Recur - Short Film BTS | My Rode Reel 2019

When shooting a short film, the story is the foundation and everything else feeds from that. And for this short film, I had very little time and very little resources, so I created a story that's based on the things that I had access to. This is a much better approach than trying to do something over the top that you don't have the resources to do properly. And for the story, I want to hook the audience with mystery and give a satisfying payoff at the end. The time limit on this short film was 3 minutes, so I had to make sure that the story that I created didn't require the audience to have any backstory or any explanations needed to what was going on. I had no crew and I had no budget, but I did have a friend that owns a car shop, so I structured the entire story based on that location. I also used my friend as the main character because even though he has no acting experience, he would be the most comfortable in that environment.
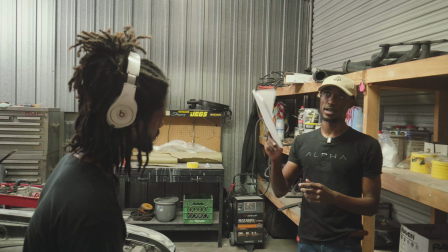[0:50]
And I didn't have anybody around who had acting experience, so I wasn't going to gain that either way it goes.
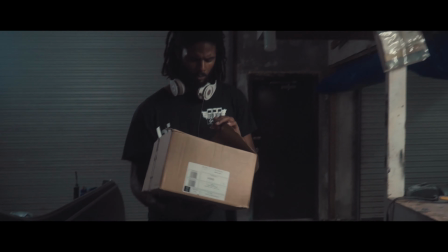[0:55]
The main character basically finds himself in a time loop after activating a mysterious device that was left at the door. With the complexity of the timeline of this short film,
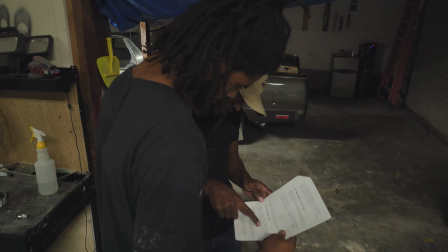[1:04]
I wanted to make sure that I created a script that the actor could understand and follow along with and keep everyone on the same page as we go through the shoot and keep things moving very efficiently. Since the story itself was created around the car shop,
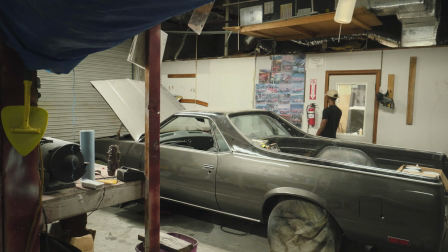[1:16]
I didn't really have to do anything as far as set design or trying to find appropriate props to make the scene look like it was in the car shop, because it actually was. One problem I ran into with using the shop was the fact that the lights flickered. Now, with the shop being such a large open area, it would have taken too much time and resources to try to light the whole thing from the ground up.
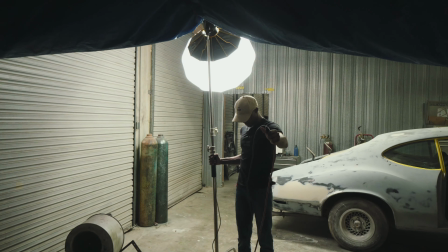[1:34]
So what I ended up doing was accepting the fact that the lights were going to flicker, and I just added in some fill light to fill in some of the shadows in the shop. So even though the lights are flickering in the shot, I'd much rather deal with that than to have a poorly lit scene.
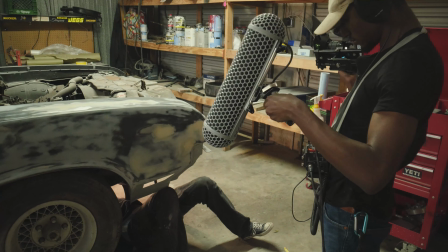[1:47]
Now, shooting the film without a crew, I needed to be the director, the camera operator, and the sound guy at the same time.
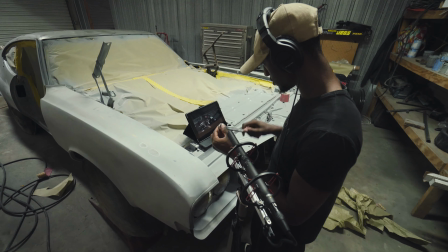[1:53]
I used the Rode NTG4 Plus to capture all of the audio and as well as any sound effects that I may have needed to add in editing.
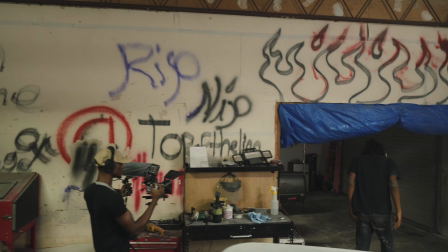[2:00]
The camera movements were all handheld because I wanted that handheld look for the tone of the film. And I only used one zoom lens for the entire shoot because I didn't have time to switch out lenses for each shot.
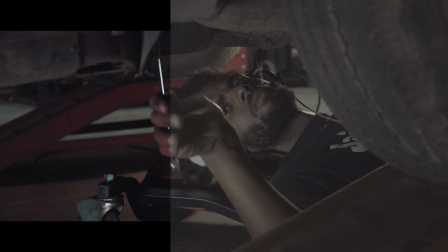[2:10]
In editing, I made sure to go with a color grade that matched the tone of the location as well as the story, so to make sure that the audience didn't get pulled out of the story as they were watching it by any visual distractions.
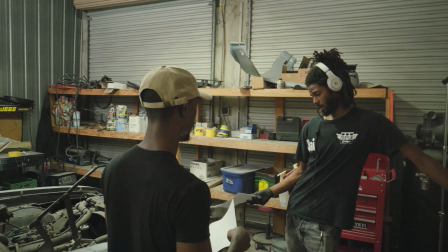[2:21]
So for a recap, I created a story based on the resources that I had available to me.
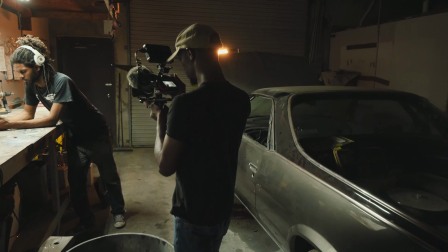[2:26]
The story itself was the guidance from that point forward on all creative decisions, from the camera setup all the way to the lighting. And any questions or problems that we met along the way were always answered with what will benefit the story the most.